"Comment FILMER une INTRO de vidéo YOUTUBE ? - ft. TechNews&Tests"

Salut les créateurs, c'est Olivier, je vous retrouve aujourd'hui à Paris avec Romain. Salut. De la chaîne Tech News & Test, je suis sûr que vous le connaissez. Je vais vous montrer le making of de l'intro que j'ai filmé pour une vidéo qu'on a tournée ensemble pour sa chaîne YouTube. C'est juste après l'intro.
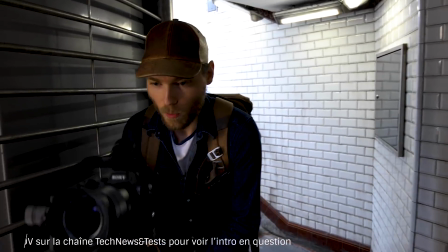Donc là je vais attaquer le premier plan de l'intro, donc l'idée c'est que Romain court derrière moi et que je filme comme ça au ras du sol,
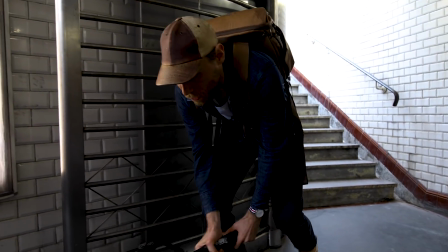en contre-plongée pour que ce soit très cinématographique et je vais avancer et l'idée c'est qu'il saute par-dessus ma caméra. T'es chaud?
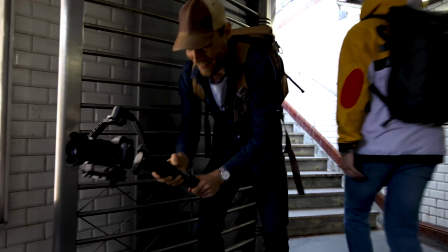Je suis chaud, c'est tout bon. Action!
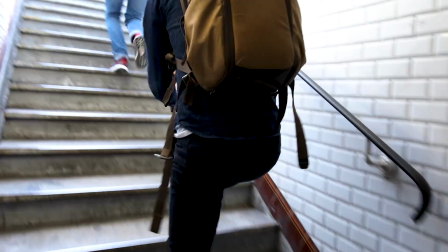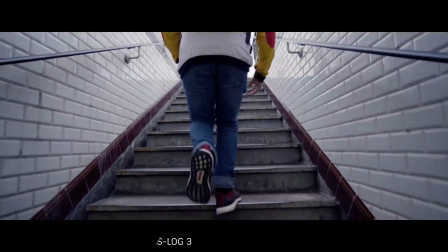Ah putain, elle est cool celle-là. Elle est nickel. Elle est parfaite celle-là. Ok, le premier plan, c'est bon. Ok, on change d'objectif, on passe au 50 mm pour le deuxième plan. Donc là, je suis passé au 50 mm, pourquoi? Parce que je vais faire un plan rapproché sur ses pieds qui montent. J'ai fait un contre-champ par rapport au plan de tout à l'heure avec un peu de flou d'arrière-plan, voilà, un plan assez artistique. Oh le camion, je suis en train d'expliquer ce que je fais. Donc un plan un peu plus artistique puisqu'il y a un travail sur la profondeur de champ. En tout cas on varie le type de plan parce que là on est sur un gros plan. Avant on était sur un plan large, là sur un gros plan. Donc là j'ai passé en focus manuel. Je vais faire la mise au point sur un élément qui est à peu près la distance où sera les pieds de Romain tout à l'heure.
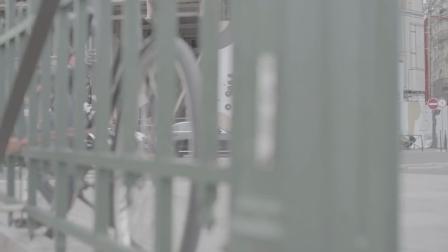Ça me permet de figer ma mise au point et d'être sûr d'être net là où je souhaite sur mon sujet tout à l'heure.
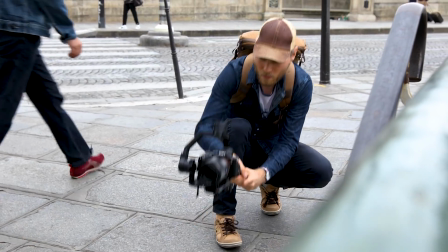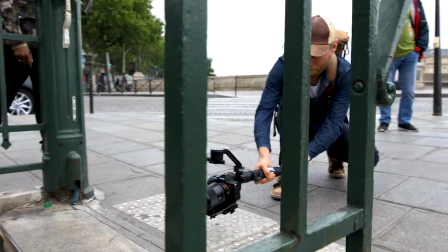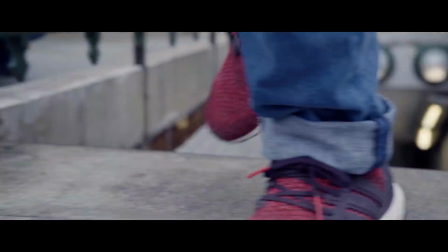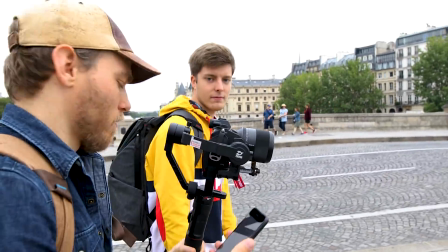Ok, on va faire le plan suivant. Cette fois-ci, je vais faire un plan épaule de Romain. Donc pendant qu'il marche, et je vais tourner autour de lui.
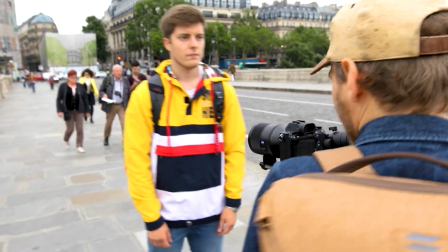Voilà. Lentement, vite. Ouais, on va faire un essai. En fait, je veux faire un cut avec son corps, donc ça veut dire que hop, je vais passer derrière lui.
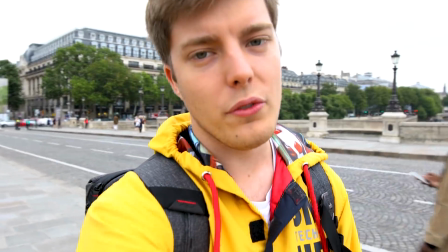Et mon rôle là, bah, c'est de regarder toujours bien droit devant moi, hein, pas comme un couillon l'objectif, parce que sinon c'est moche.
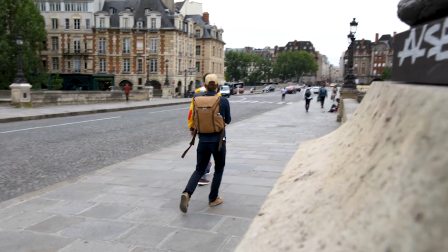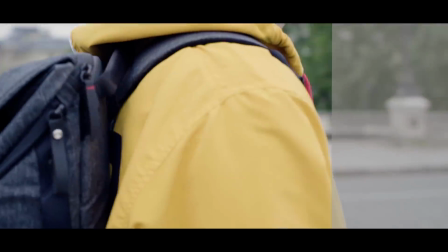L'idée pour le plan d'après, en fait, je veux faire une transition avec un masque sur le corps de Romain.
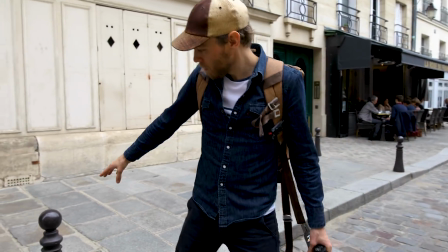Et du coup, je vais trouver un autre élément la transition et ici je pense que je vais utiliser un poteau,
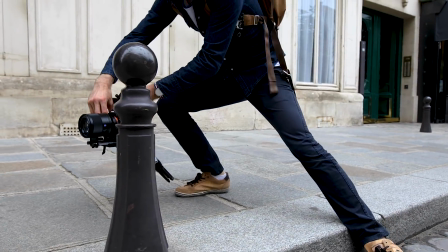donc je vais placer la caméra ici et je vais faire le même mouvement de caméra que tout à l'heure et en fait ce poteau et le corps de Romain vont fusionner en quelque sorte pour faire une transition qui soit cohérente. En fait c'est une transition où on va préserver le même type de mouvement de caméra pour que ça fonctionne.
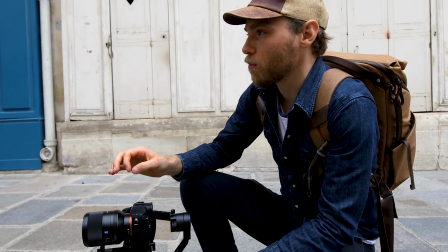Je suis un homme poteau. T'es un homme poteau. Vas-y, avance encore un peu, avance, ouais, voilà.
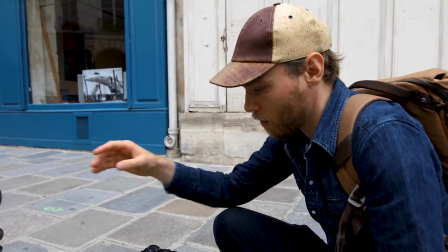Et donc là je vais faire ma mise au point sur Romain, je vais figer ma mise au point en manuel, comme ça je sais que je vais pouvoir me placer derrière mon poteau, la mise au point va pas se faire en automatique sur le poteau.
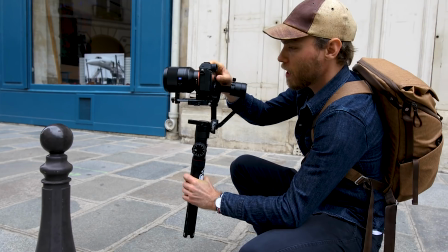Et je suis tranquille, je sais que mon sujet va être net. Donc on va faire ça. Donc la technique que j'expliquais déjà dans une de mes vidéos, c'est d'abord de se mettre
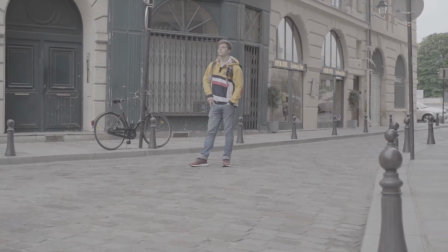en mise au point automatique pour que le boîtier fasse ça bien, voilà.
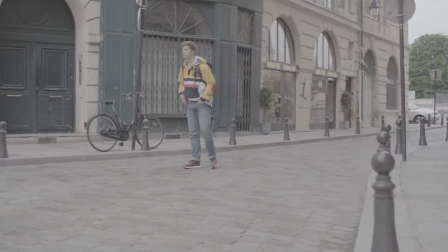Et ensuite, je switch en manuel et c'est bon, je sais que Romain va être net et je peux me cacher derrière le poteau,
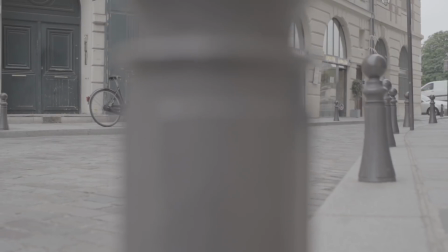la mise au point va pas chercher à se faire, je vais pas avoir d'effet de pompage en fait sur la mise au point vu que tout est figé en manuel.
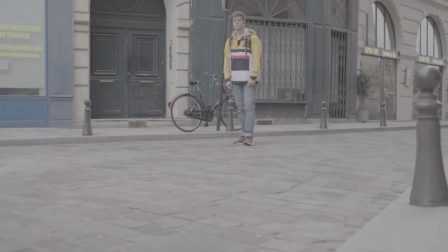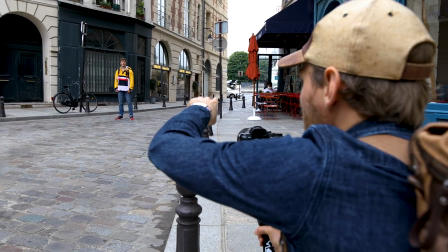Fasse 5 pas en arrière comme quand tu marchais là-bas
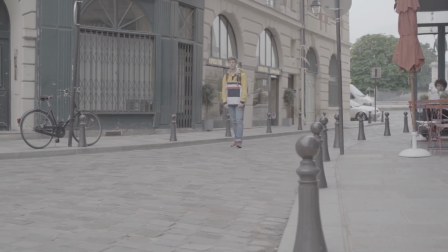et en fait tu vas poser ton sac au sol et tu regardes comme s'il y avait un bâtiment ici, ouais.
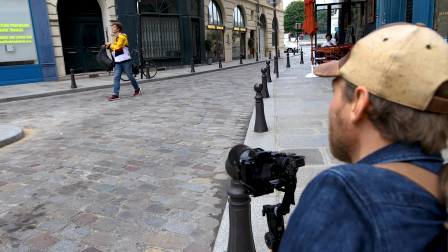Que tu voulais prendre en photo, tu poses ton sac.
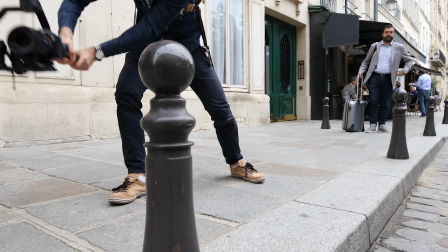Donc l'idée là, comme je vous l'ai dit, c'est de faire un mouvement de caméra comme ça, un peu en diagonale comme si on avait une grue en fait.
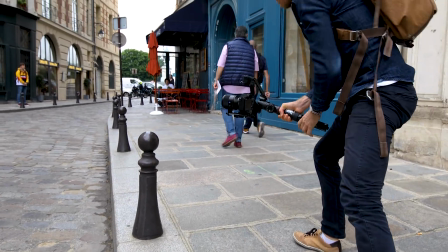Ça va être très sympa. Là je vais refaire faire plusieurs fois le plan, environ 3-4 fois histoire d'être sûr d'avoir du choix lors du montage et pas être bloqué si le seul plan que j'ai filmé n'était pas bon.